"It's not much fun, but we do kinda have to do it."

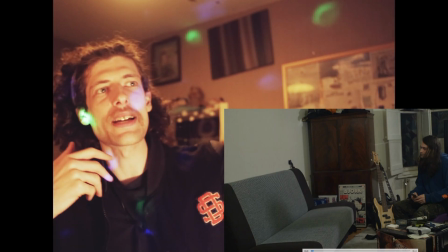12:25 It's not like it's just a PS5 controller, which I feel like might take people out of the time zone,
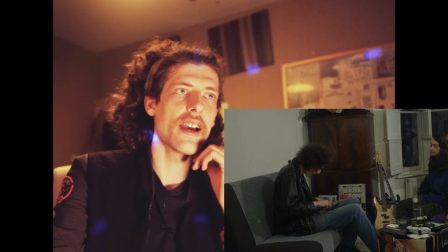12:30 because you see PS2 games here, Bjork, you see, you know, this.
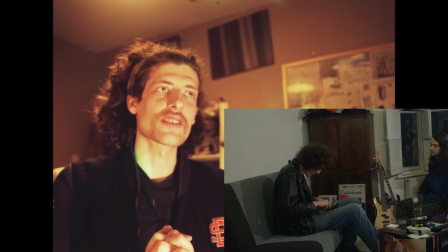12:35 It all feels a little bit from the past, and that's why I loved Oscar's house so much and really wanted to film there, because it's such a beautiful location.
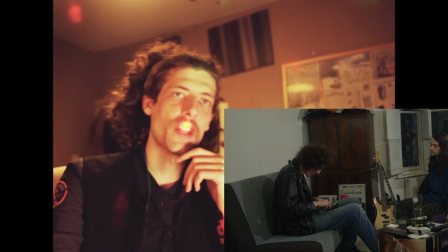12:43 And what I also find fun is in the corner, this kind of calls back to an earlier part in the film where I go to charge the phone,
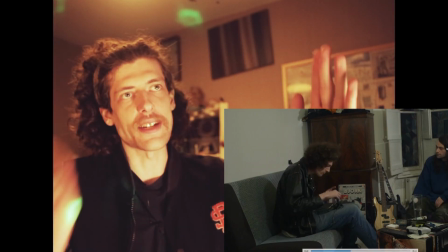12:50 because I'm meant to be sleeping on this sofa and he's kicking me out. So that's the conflict. He needs to kick me out of the house, but he's not a particularly confrontational person.
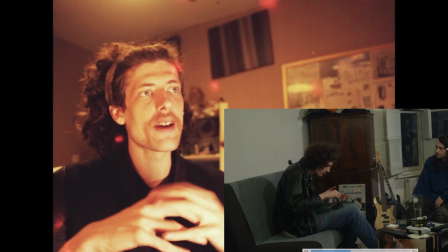12:58 Meanwhile, I am a sort of person that would never ever act like I'm vulnerable and would never admit a vulnerability.
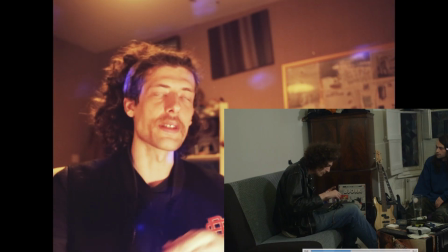13:06 So I would rather go homeless than admit that I need some help. And he's constantly trying to offer help because of his lack of confrontational nature.
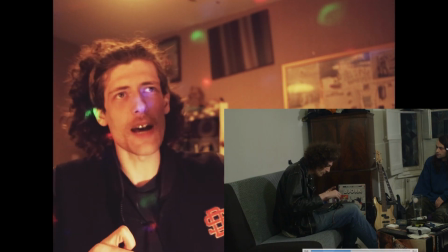13:14 He's not the type of person that would be like, "You're being a prick, you need to get out of my house." He would be nice about it, right?
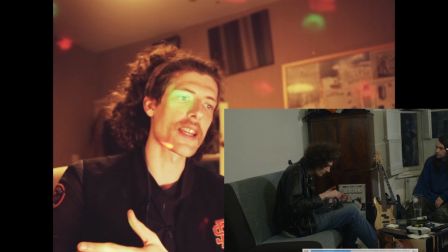13:19 And I'm semi-taking advantage of it, but also at the same time, I'm refusing to admit my vulnerabilities to him.
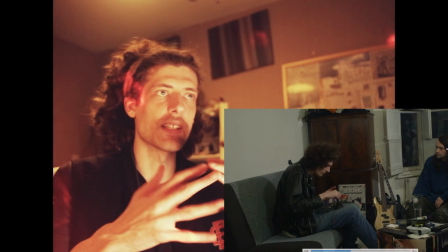13:25 And that's kind of where the conflict comes in. And I'm very manic in this one.
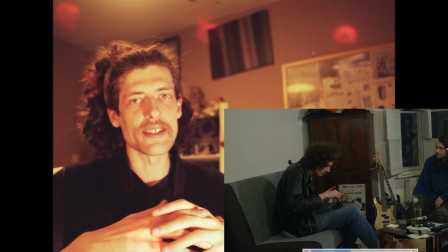13:29 And I was using kind of the energy that I've had recently to just condense that into this one thing.
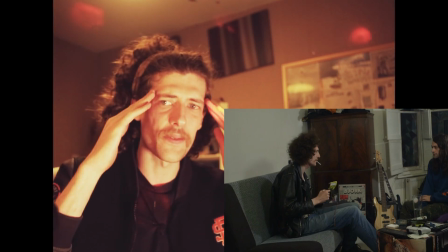13:37 And I managed to take my positive energy and convert it into this kind of mania for the sake of this character,
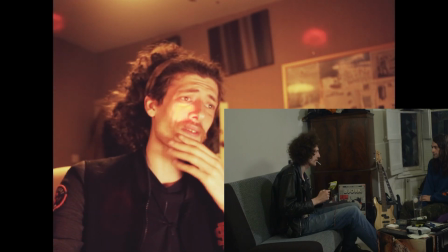13:44 which is a really fun character to play, by the way, because he's not too dissimilar from me at the end of the day.
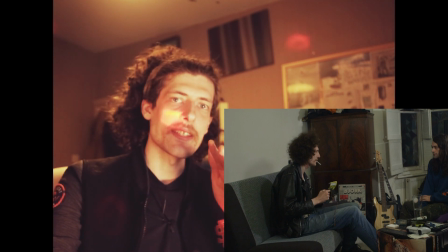13:51 Yeah, so I've got that, and then I have this for when Oscar's character leaves.
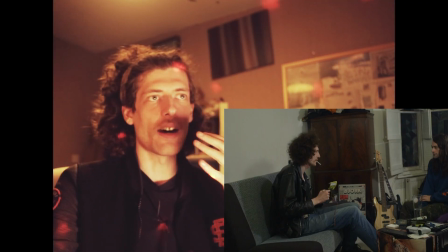13:56 So basically, this is me kind of admitting defeat.
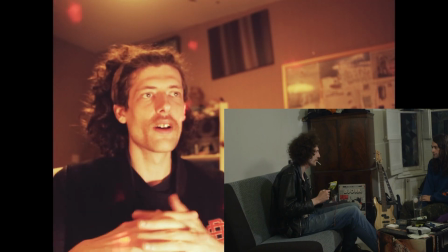14:01 This is me sort of the vulnerable side coming out after the fact. So let it just happen.
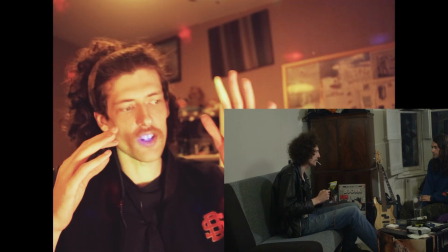14:07 So here you can see that I'm kind of testing the shot, testing the focus, making sure the framing's good, and now I'm going to drop into it.
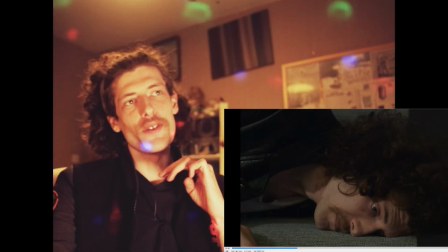14:16 God, look at the shaving rash. Also, look at my eyes. Aren't they good?
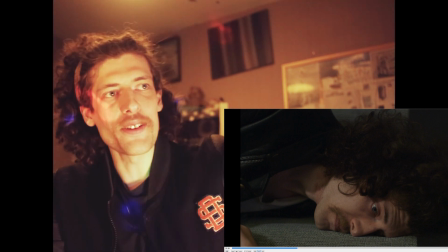14:21 Also, do you know what's sick? The little bits of smoke. It just about billows.
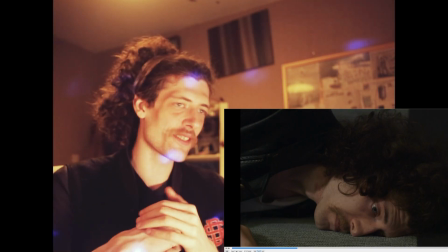14:25 It just the tiniest little bit. And it's so cool. I think it just looks amazing.
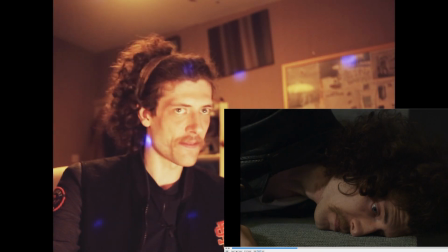14:31 Yeah, Hadid did an amazing job. Oscar, amazing job.
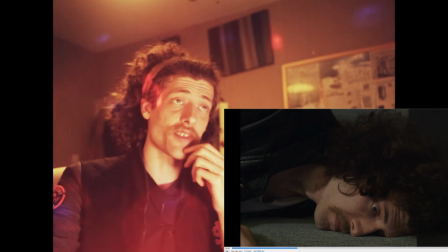14:35 We did a video, actually, using this, I think it's this actually.
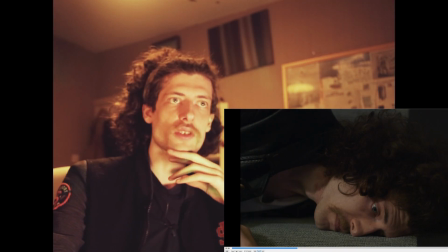14:42 Yeah, so this is a video you can go watch. So you go watch it, I suppose. Oh, this is actually the bit just afterwards. Yeah, you go watch this video.
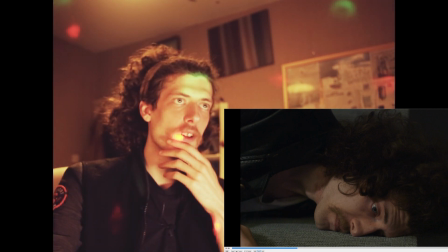14:52 We talk about the filmmaking process.
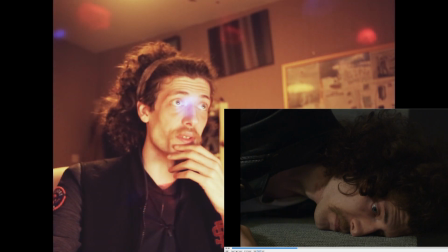14:55 I feel a bit bad actually because I think I kind of rambled a lot and didn't let them actually talk as much as I should have. Yeah, that's kind of what we have for this day.
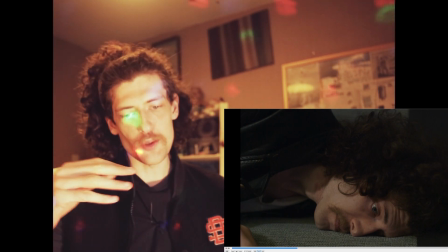15:05 Then sometime in this coming week I'm going to do day 7, which is going to be a solo day. That's going to do a lot of connection sort of scenes.
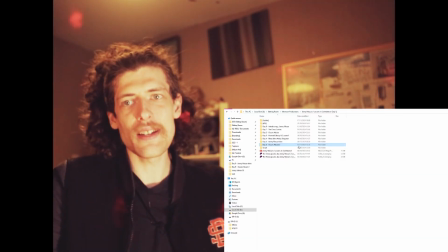15:12 There's a lot of parts of me going from one place to the other, where in the middle there's a little thing that happens.
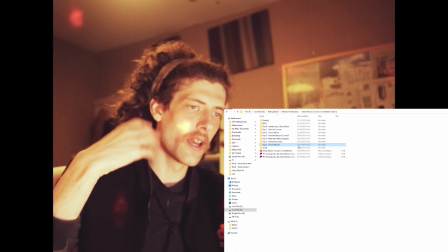15:17 Like for instance, there's a repetitive thing of like the phone call going on through the, I'm phoning random people up throughout the course of the film as I go from one location to the other.
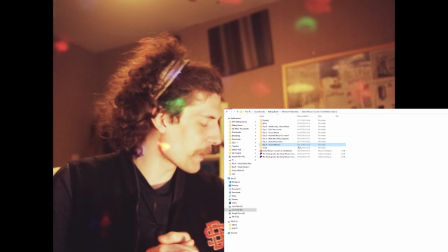15:26 So I want to kind of establish that. I want to set that sort of thing up. And there's also bits like where I go into like
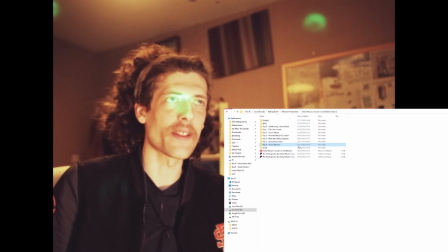15:33 corner shop and buy like a 4-pack of beer and stuff like that, which kind of sets up the alcohol kind of.
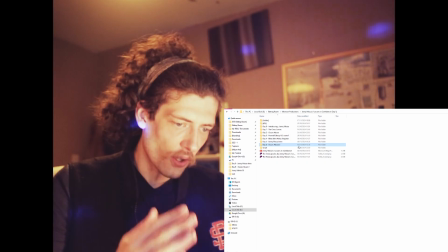15:39 He's not, I wouldn't describe him as an alcoholic, but he is someone who drinks too much.
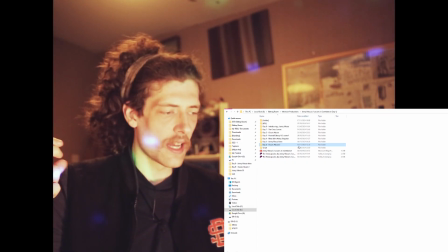15:45 But we're not going to sit around and make a big thing of it in the film. I'm going to instead use it more as just a part of his character,
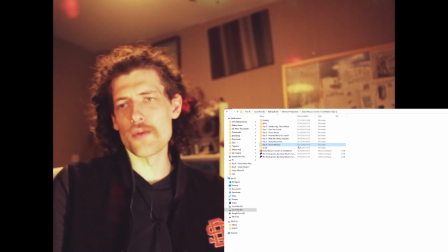15:54 because he sees it as like, you know, well, rock stars, you know, they go out and they have like, you know,
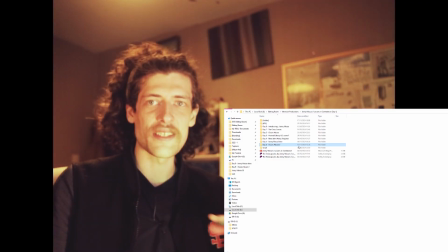15:59 mad times and they do mad drugs. But I think he would be too pussy to do any of them mad drugs, just the same as I am.
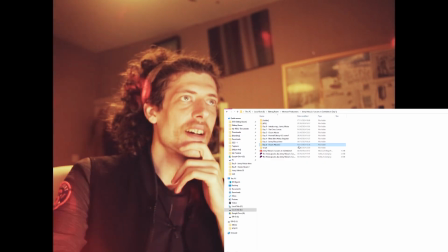16:05 And then what else we got? We got BTS. What the hell is this? Oh yeah, I literally accidentally left the camera running at Oscar's house.
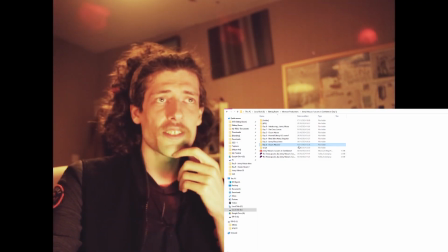16:12 There's no audio here, but this is just the time that I showed him the first scene.
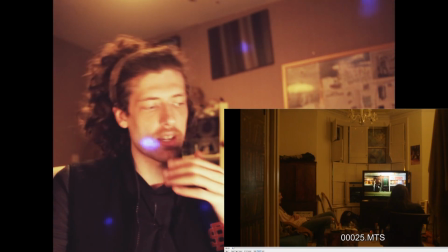16:18 And this actually was the first shot that inspired me to make this film.